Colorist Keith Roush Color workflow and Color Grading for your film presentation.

A little. Let's see. Bringing down.
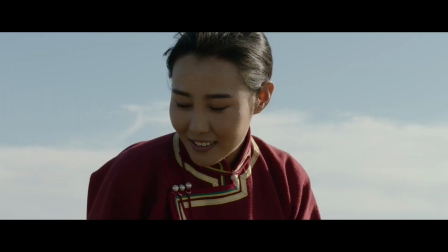591s
Maybe some just fixing things, or specifically,
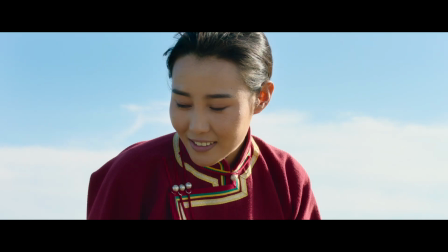596s
we'll just kind of like this right here, and we'll specifically grab a face. And here, we'll get some extra light into the face, or something like that.
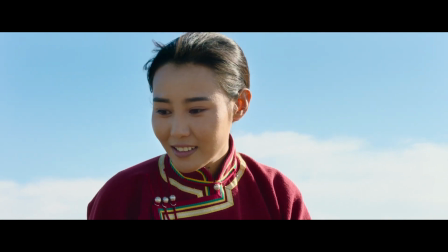608s
Like the shot would be more backlit, so that we needed to get some more light into that.
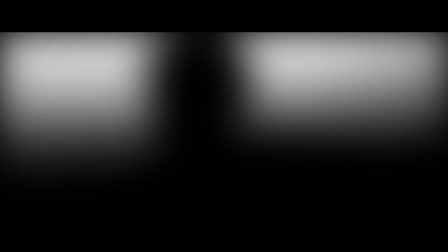615s
Bring some sky down into it as well. A little bit of make some beautiful skies and things in there.
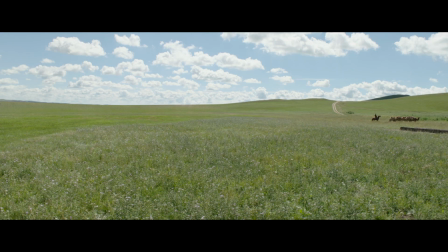623s
So let's see, put the face back up in there. So you can, there's lots of things you can do so we start basically designing the look for the film.
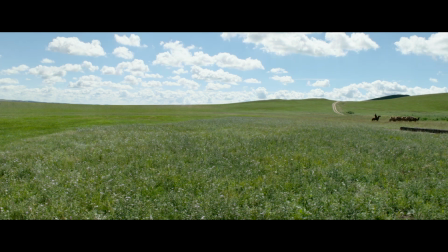632s
Very, let's see here. That's for later. There's a face. And some reach to sky,
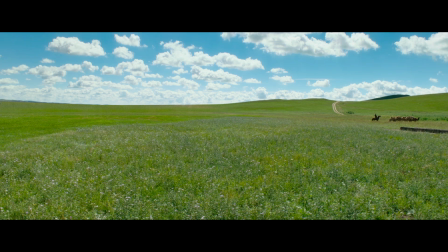645s
give the overall even look that we're going to do to things, and really kind of punch it up and get it into some beautiful colors and stuff like that as well. So that, now let's go into a different film,
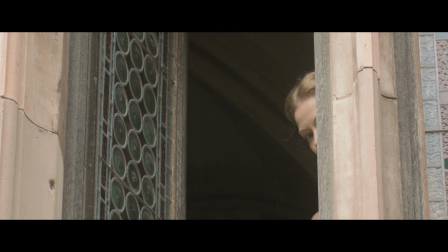657s
and every film collaborative process is a little bit different. And the director on this one was super, like, just loved everything we're going to do, so he literally didn't change a frame. I did, and it was kind of fun for me because I was able to just do what I wanted to do with it.
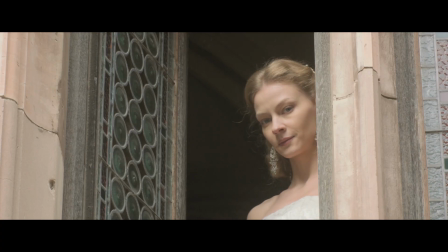671s
And sometimes there's always a shot when you start working on a film that is the first shot you want to look at and design your look of the film around it, and you start playing with that. So this is one of those shots that probably the first shot I ever graded on this film. This is the film that I was got a nomination, HPA nomination for a little while back, and so I'll kind of like start building this as I did before. So kind of the first thing is kind of maybe a contrast layer, and just getting some improvement there of that, and then see if this will work here to that one and the shape for that.
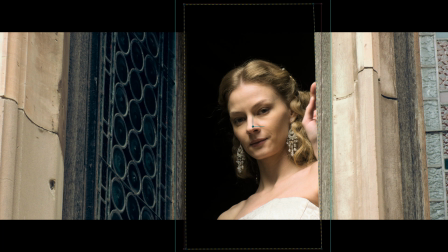712s
So she's in this window area here, so I want to do, and when you have the time, you know, sometimes in indie films we're only given a short number of days, but if we have a little bit more time, we can spend more time with it. So this is going to just kind of be an example of the level of detail you can go into on shots if given the time.
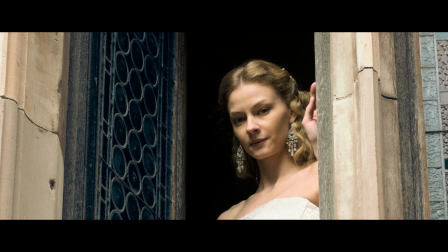732s
And so I'm going to go ahead and, oops, there we go.
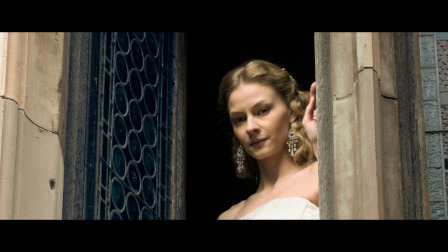736s
This is going to be knocking down that, so you can basically flag things as well. And then we did this as a shape right here, just to kind of bring down the inside the window versus the outside of the window.
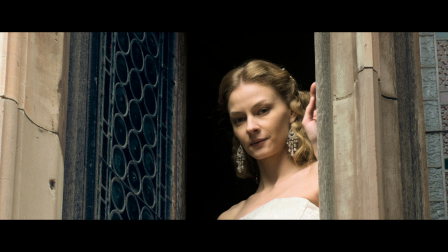751s
And then specifically, you need to do a little bit of work on the skin. So I wanted to like give her a beautiful complexion, so you can actually
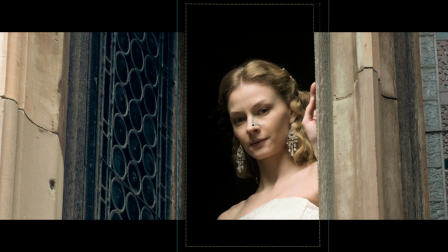763s
isolate the skin right here, and then give her a little bit more paintedly look, and also reduce some of the saturations and things that we didn't want in there. So just working on her skin tone. Overall, we also needed to work on our look. This is a little basically too yellow, so I specifically wanted to pull back and put a lot of blues into it, and then kind of just make it like that. Then one more other thing we're going to do is I'm just going to loop this shot here is going, you know,
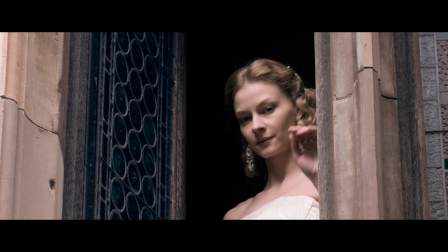786s
just one overall detail is that's all looking really pretty good, but she actually has blue eyes that were kind of, and it's getting lost in there. And she comes through this area. So I'm going to show you this little thing here. So we can do, actually, hold on, turn these on. There's her eyeballs now. These are like painted things, and so this is all done in DI. None of this is actually visual effects. So her eyes will reveal, and then so when I go ahead and actually turn that on,
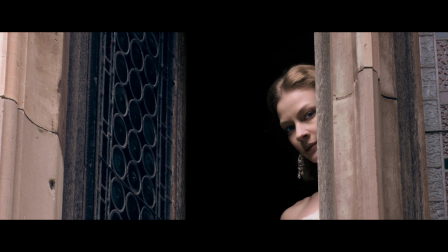818s
let's see here, I can actually bring up the whites or the blues of her eyes, and we can make it whatever we want to do here. There we go. And it gives a little more life into the eyes and stuff like that as well.